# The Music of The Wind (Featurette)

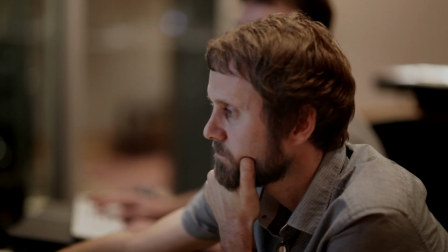0:06 When I heard that Ben Lovett was going to do the music, I got very excited.
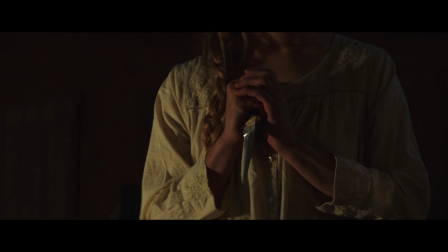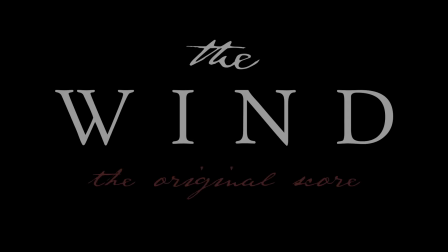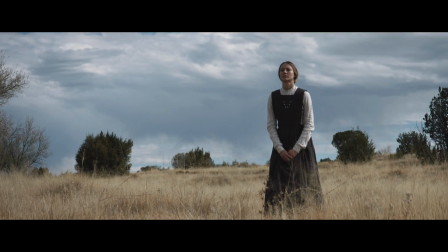0:22 Because this film has so little dialogue, the sparseness of it creates so much room for the score. So I think Ben really had full reign to create whatever he wanted. I often have the benefit of a lot of other people's hard work by the time I get started.
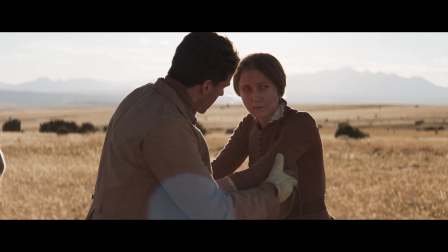0:39 From the writing to the production design to the performances, there was just a lot there for me to dive into for inspiration.
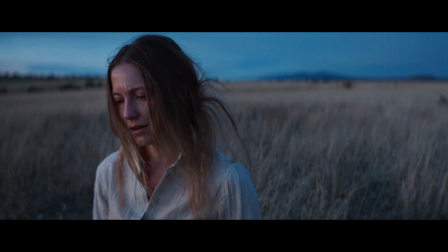0:45 With a story like this,
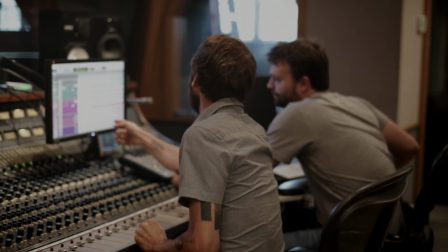0:47 the wind and the score are going to play such a monumental role in speaking on behalf of Lizzie and what she's going through,
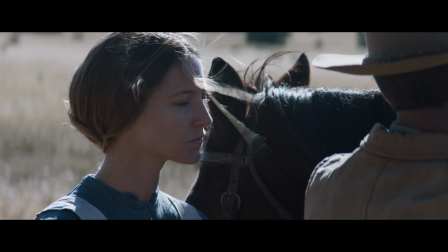0:55 because we don't hear her thoughts, we just experience them with her.
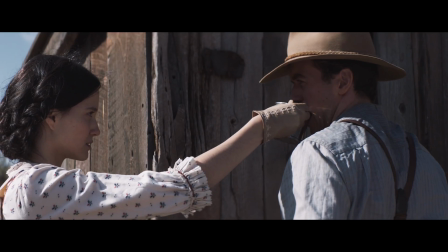1:00 I think the score was really pivotal in terms of supporting our key character's state of mind,
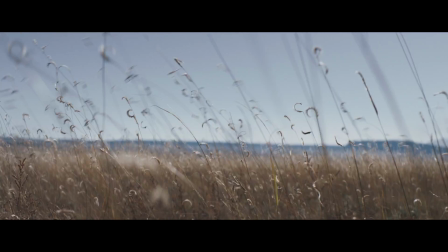1:04 but I also think that the silence and the sound design of the wind was equally important. The challenge was to figure out how to establish a consistent presence of wind without just filling every scene with sound effects.
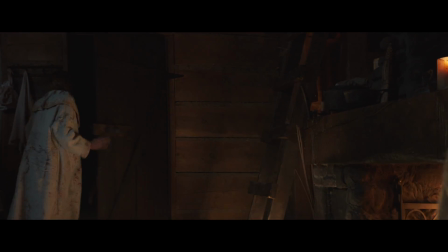1:19 I think the other heavy lifting that we felt like the score needed to do was create the sound of the demonic forces that were on the prairie.
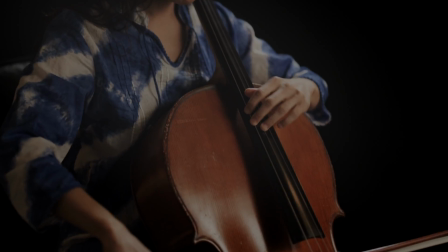1:28 And a lot of the instruments began to amplify what the demon sounded like. One of the earliest conversations I had with the director was, how might we embody that feeling in the score?
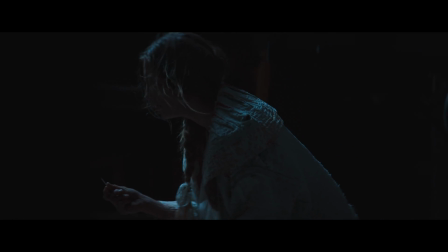1:42 And that led me to Sarah Anden and the bass flute.
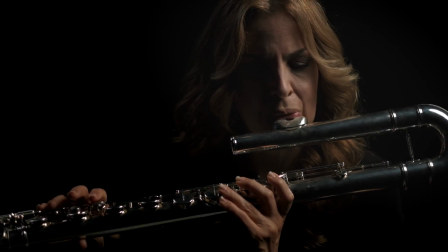1:49 The bass flute was so versatile and so perfect for this film. It is just so special to get it into any kind of film score, because there you can use a lot of subtle effects that it can do, as well as beautiful, lush melodies.
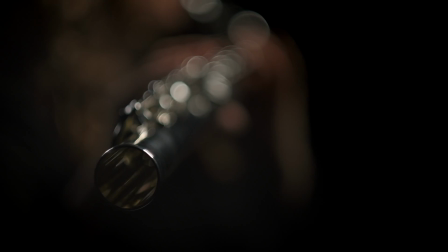2:06 So I'm singing while playing in the instrument, and I'm purposely going slightly out of tune.
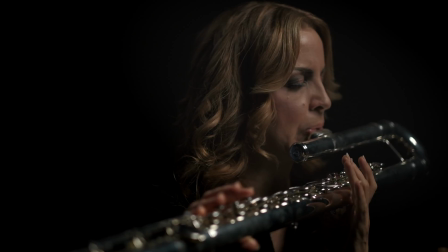2:12 So it's creating a lot of dissonance that is very spooky.
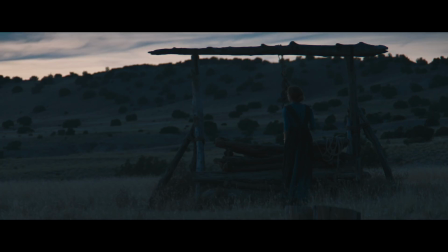2:16 It felt like we were listening to organic sounds that we might hear in the environment of that prairie.
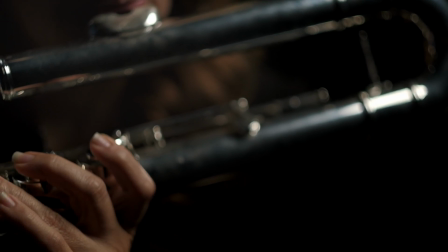2:24 These clips of Sarah playing the bass blue excited me so much because I was like,
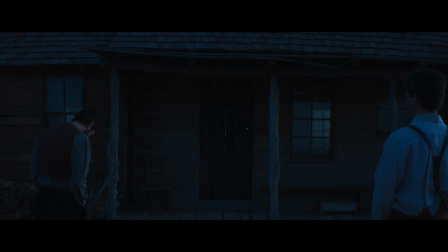2:29 wow, if the wind could be musical, this is what it would translate through. And the fact that he was able to find an instrument that could dance so well with the sound of the wind was so exciting.
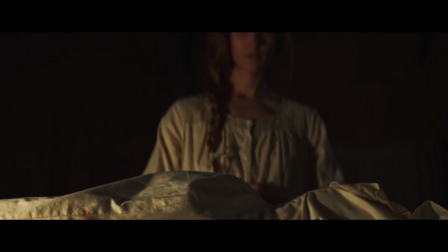2:41 It made my skin crawl.
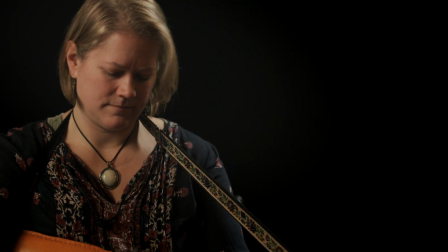2:47 The score features a couple of instruments that are not often employed in film music.
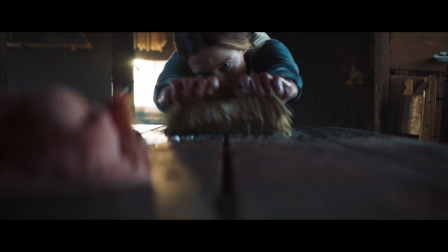2:52 The nickel harper really has this distinct tonal quality that seemed to connect with that sort of rough, handmade, tactile feel of the elements on screen.
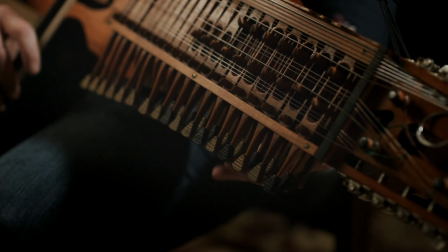3:01 There's something naturally haunting about the sound of that instrument.
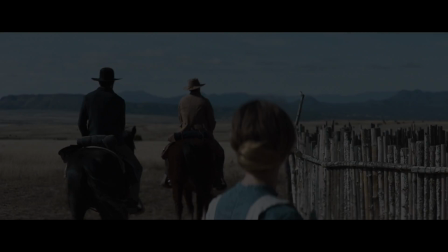3:08 I think it was like a painting that you got to put music to in some ways. The very first thing written for the movie was actually the opening theme. I felt like we had found our score after hearing that.
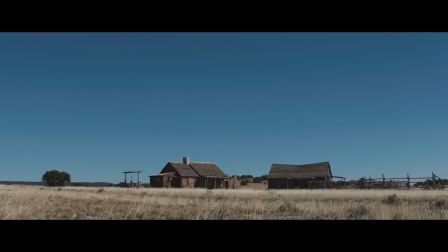3:25 And I think that became our compass for navigating our way through the rest of the score.
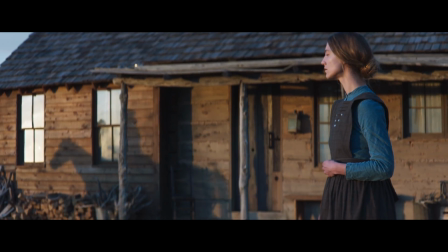3:29 We hear that theme maybe four times at the most and yet it holds the whole movie together.
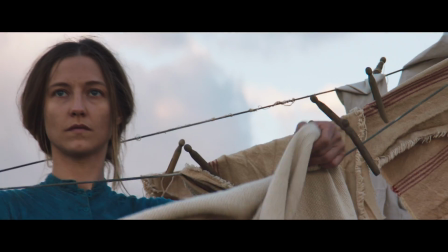3:38 I think why the theme is so strong is that it does have really big space in between those big bold string hits.
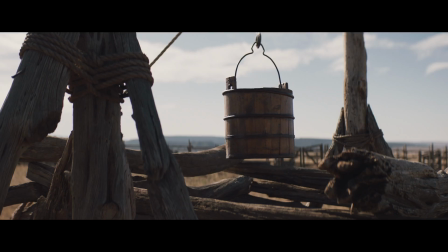3:47 And within that space you're able to hear the wind and you're able to feel the silence and the isolation.
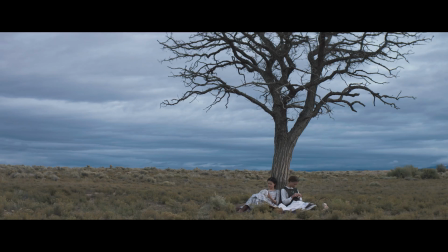3:56 This land is funny, you know.